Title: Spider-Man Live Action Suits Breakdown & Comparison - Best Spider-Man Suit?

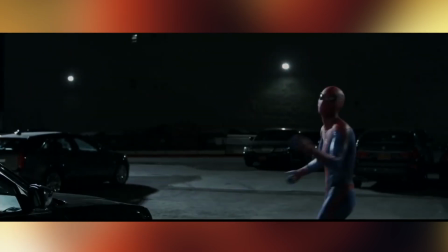[4:05]
The rest of the costume is covered in this kind of darker mesh that's often referred to by many in the production as looking like a basketball,
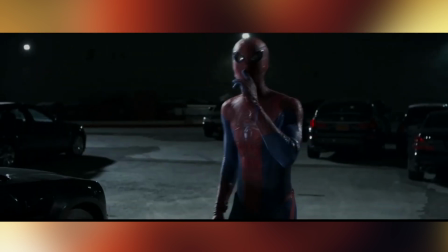[4:13]
and it gives the costume a darker and a more gritty aesthetic. It's a very, very dark costume.
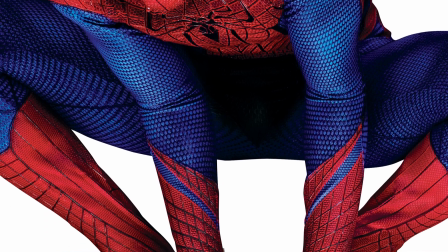[4:19]
The Amazing Spider-Man suits also incorporates elements from actual clothing at the time, including sneaker soles on the bottom of his boots,
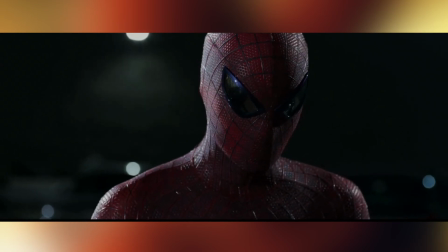[4:26]
and his lenses are actually sunglass lenses that were incorporated into the mask,
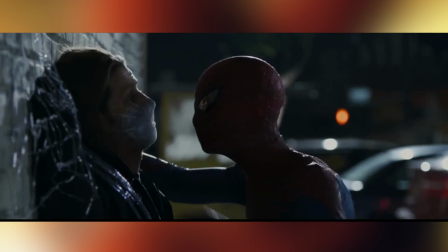[4:31]
making Spider-Man's eyes a lot smaller than we'd seen previously on film.
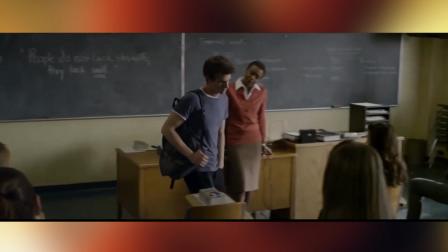[4:37]
Now, another fun Spidey fact, Andrew Garfield is actually a massive Spider-Man fan,
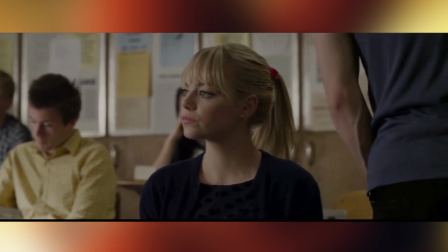[4:42]
and he admitted that he actually cried the first time he put on the suit,
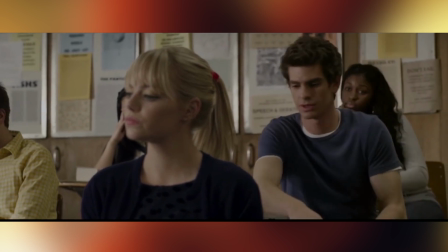[4:46]
and he tried to imagine a much better actor in the suit to keep himself from being overwhelmed.
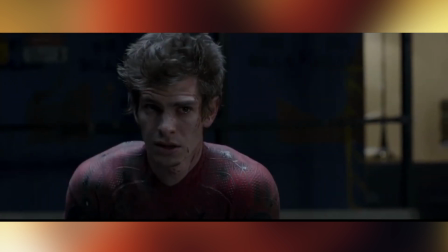[4:52]
Later, he admitted to wearing absolutely nothing underneath the costume because it was so tight, leading to it being very uncomfortable.
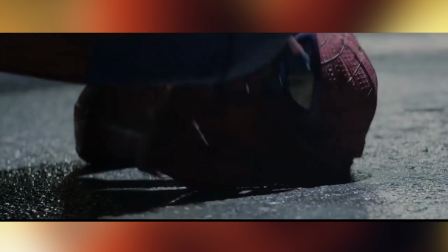[5:00]
So just fun fact, if you ever watch those Amazing Spider-Man movies again, Andrew Garfield naked in every scene underneath that costume.
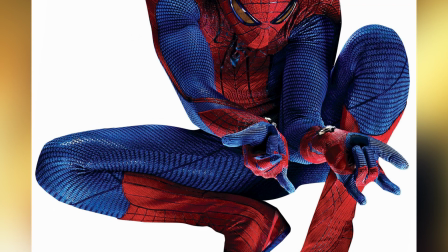[5:06]
I am not a fan of the Amazing Spider-Man 1 costume at all.
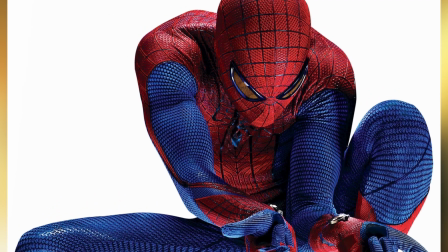[5:12]
I think it is overcomplicated. I really don't like the eyes, especially in some scenes how they turn out to be yellow, and I think this costume is
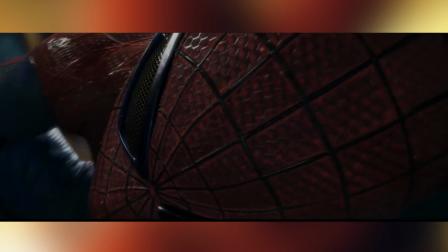[5:20]
overly too dark and overly designed, which is why I was so glad that because of all the fan criticism,
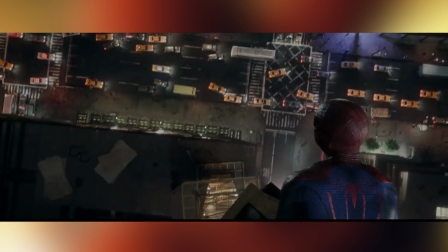[5:26]
Webb's suit was sent back to the Sony R&D, as I call it, and a comic book costume clone was produced in time for the Amazing Spider-Man 2.
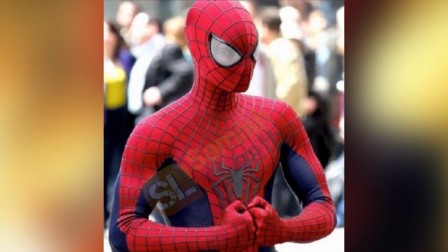[5:34]
This costume in Amazing Spider-Man 2 might be the best on-screen Spider-Man costume that's ever been used in a film.
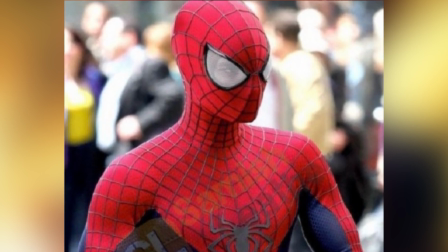[5:42]
The Spidey symbol on the chest is very similar to the previous one from 1.
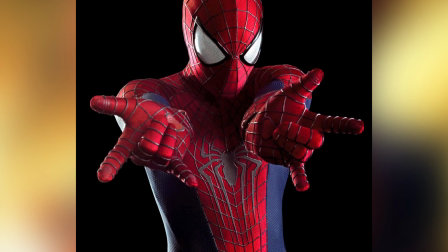[5:46]
It's very large, but it's been scaled up, and Spider-Man's eyes are enlarged to be almost Todd McFarlane proportion.
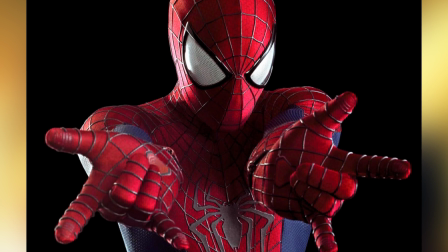[5:54]
But it has pure red, pure blue, and looks the most like the comic book costume we've ever seen.
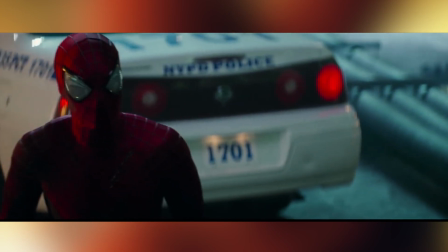[6:01]
I really love this costume. I don't love that movie, but I really love that costume.
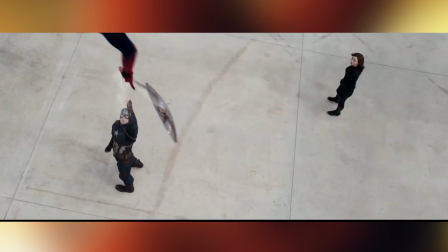[6:06]
And next we arrive at 2016 with Spider-Man's first foray into the Marvel Cinematic Universe in Captain America: Civil War.
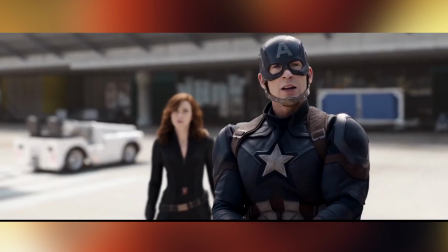[6:15]
Now Tom Holland, he plays Peter Parker for the current day, and he gets a cool new Tony Stark designed suit to do it in.
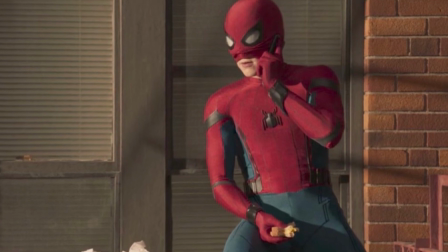[6:20]
Director Joe Russo stated that they wanted a slightly more traditional Steve Ditko influenced suit for their version of the wall crawler.
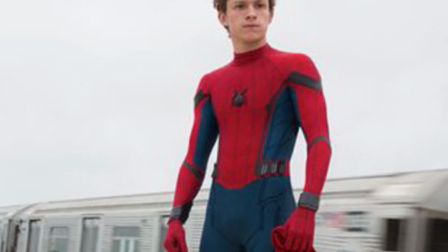[6:28]
Now the black webbing that has been a staple for all movie Spider-Man is definitely in place in this MCU costume,
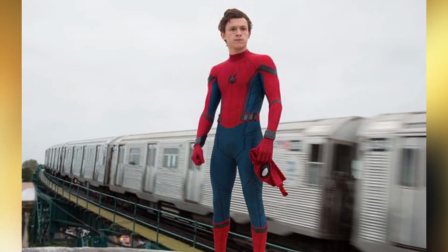[6:34]
but it's more subtle and kind of painterly in a style that kind of evokes comic book artist Alex Ross's famous Spider-Man pinups.
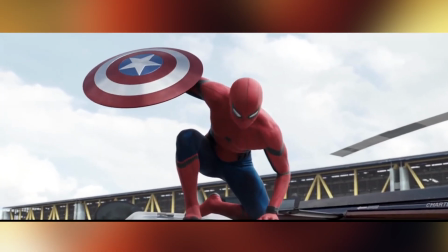[6:41]
The MCU suit is also the first we've ever seen Spider-Man have articulated eyes.
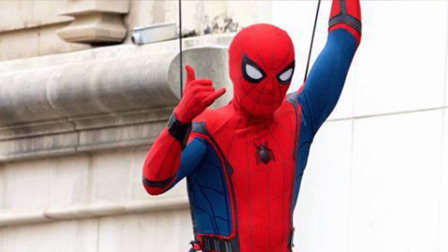[6:47]
Now, I likely think that this was influenced by the popularity of Deadpool's eyes in his slow flicks, how they would change to the emotion and the reaction of the scene,
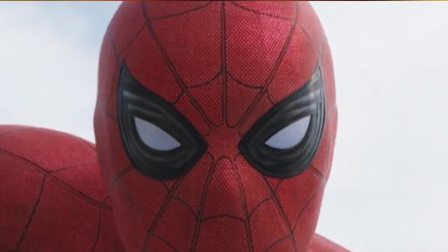[6:55]
and this gives Spidey the widest range of expressions he's ever had under the mask.
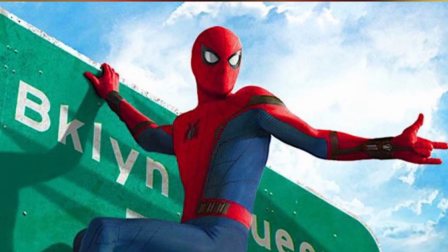[7:01]
Now, by contrast, the symbol on the chest is the smallest Spidey symbol we've ever had on screen,
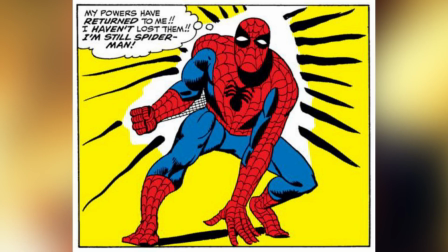[7:07]
which is actually kind of a mixed bag for me, but it does harken back to the original days of the Amazing Spider-Man title.
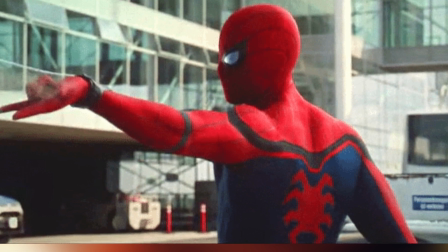[7:14]
Now, fun fact, for the very first time on film, the back of the spider suit features the bright red Spider-Man symbol,
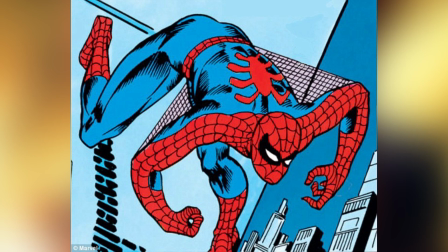[7:22]
so he actually has 360 degrees of spider-friendly neighborhood Spider-Man branding.
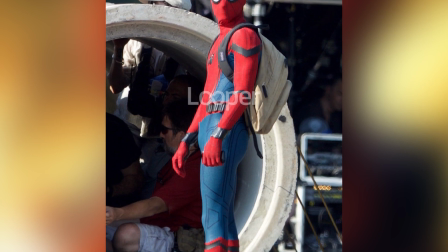[7:27]
Another detail that sets the MCU Spider-Man costume apart is the black detailing that
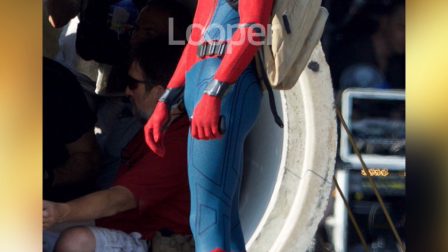[7:32]
you can see along Peter's torso and on his arms leading down towards his web shooters,
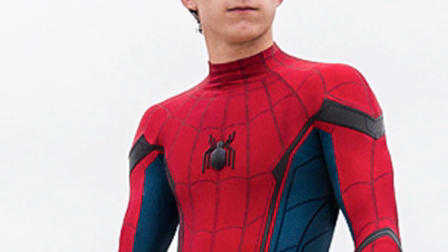[7:37]
especially those little lines that you can see on the blue. Now this is a thicker, harsher black line.
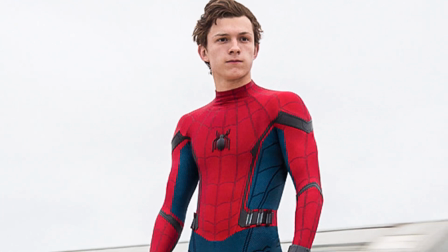[7:43]
I kind of think this might be an aesthetic choice to visually differentiate this costume from previous live-action Spider versions,
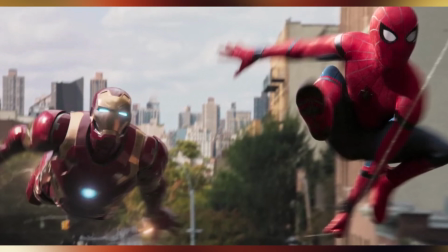[7:50]
or it might be an aesthetic choice to lean it more towards this is definitely a costume that Tony Stark designed.
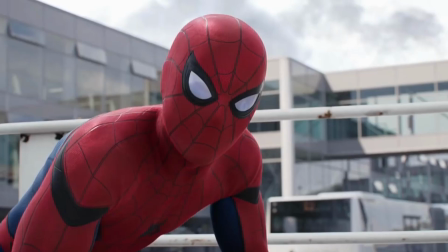[7:57]
Something the film production team is not mixed on is it seems that the mechanical
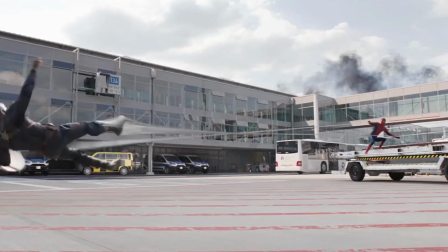[8:02]
web shooters are likely to remain for all Spidey MCU suits going forward,
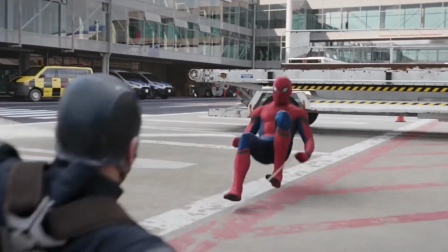[8:06]
although this is the first time that his web cartridges can easily be spotted around his wrists,
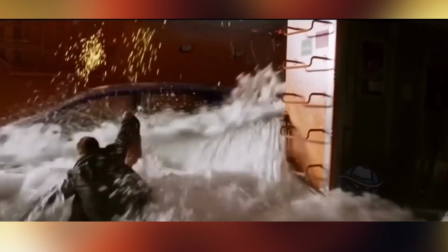[8:11]
and also there's extra ones on his belt.